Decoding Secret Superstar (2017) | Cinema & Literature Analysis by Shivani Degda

Hello everyone, my name is Shivani Degda. I am currently pursuing my master in English literature at Maharaja Krishna Kumar CG Bhavnagar University. As a part of film studies, I will be presenting a visual analysis of Advait Chandan's 2017 film Secret Superstar.
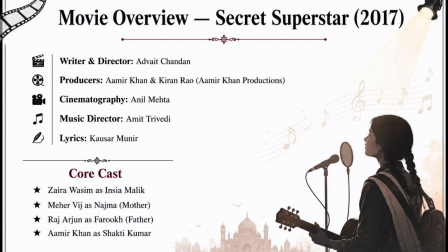Let's begin. Here is the movie overview of Secret Superstar.
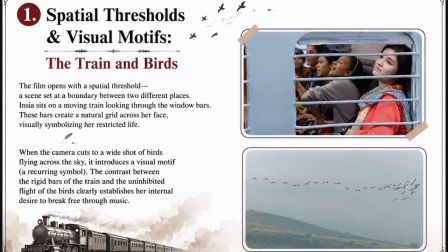Spatial thresholds and visual motifs, the train and birds. The film opens with a spatial threshold, a scene set at a boundary between two different places. Insia sits on a moving train looking through the window bars.
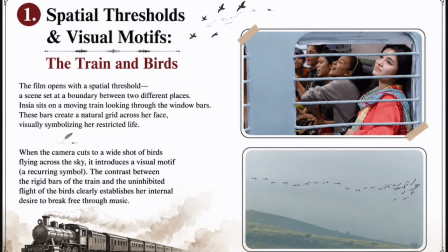These bars create a natural grid across her face, visually symbolizing her restricted life. When the camera cuts to a wide shot of birds flying across the sky, it introduces a visual motif, a recurring symbol.
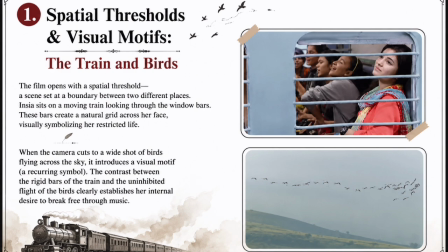The contrast between the rigid bars of the train and the uninhibited flight of the birds clearly establishes her internal desire to break free through music.
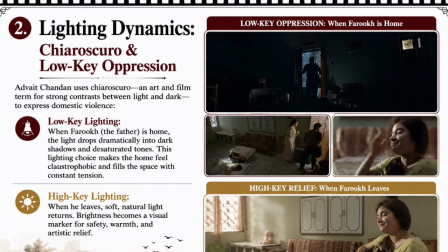Lighting dynamics, chiaroscuro, and low-key operation. Advait Chandan uses chiaroscuro, an art and film term for strong contrast between light and dark to express domestic violence. Low-key lightning.
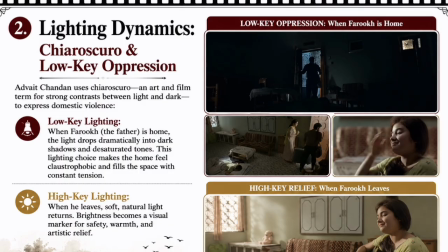When Farooq, the father, is home, the light drops dramatically into dark shadow and distorted tones. This lighting choice makes the home feel claustrophobic and fill the space with constant tension.
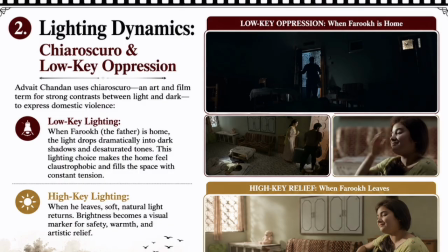On the other hand, when he leaves, soft natural light returns. Brightness becomes a visual marker for safety, warmth, and artistic relief.
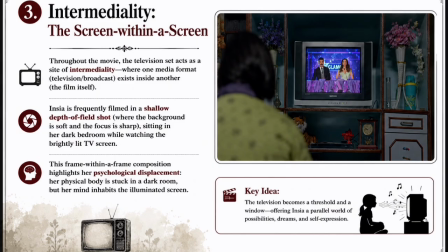Intermediality, the screen within a screen. Throughout the movie, the television set acts as a site of intermediality where one media format exists inside another. Insia is frequently filmed in a shallow depth of field shot,
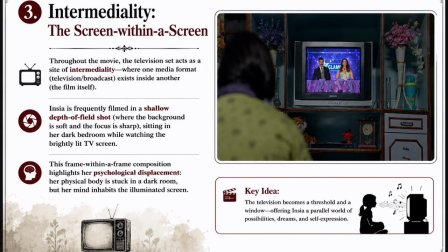sitting in her dark bedroom while watching the brightly lit TV screen. This frame within a frame composition highlights her psychological displacement. Her physical body is stuck in a dark room, but her mind inhabits the illuminated screen.
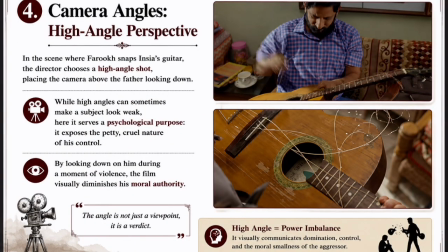And then about camera angles, high angle perspective. In the scene where Farooq snaps Insia's guitar, the director chooses a high angle shot, placing the camera above the father looking down.
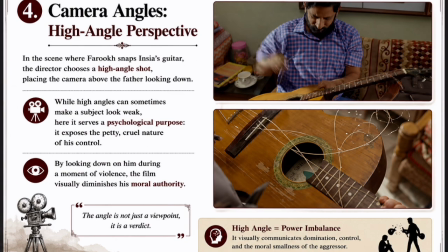While high angle camera can sometimes make a subject look weak, here it serves a psychological purpose. It exposes the petty, cruel nature of his control.
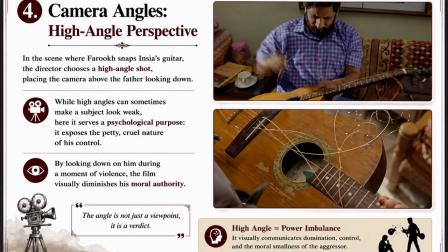By looking down on him during a moment of violence, the film visually diminishes his moral authority.
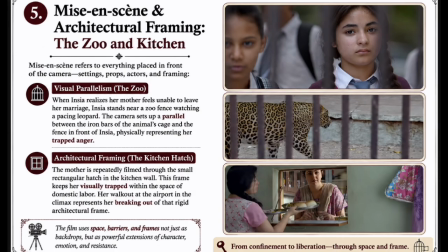Mise-en-scene and architectural framing, the zoo and kitchen. Mise-en-scene is a French term that means placing on stage. In film and theater, it refers to everything that you see in front of the camera.
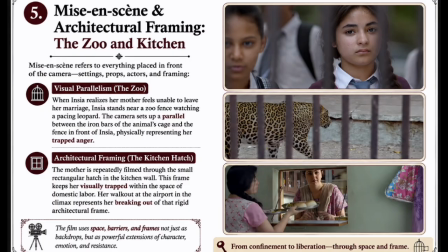Visual parallelism, the zoo, when Insia realizes her mother feels unable to leave her marriage, Insia stands near a zoo fence watching a passing leopard.
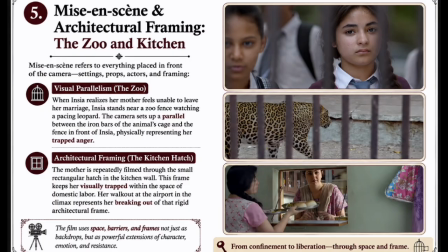The camera set up a parallel between the iron bars of the animal's cage and the fence in front of Insia, physically representing her trapped anger.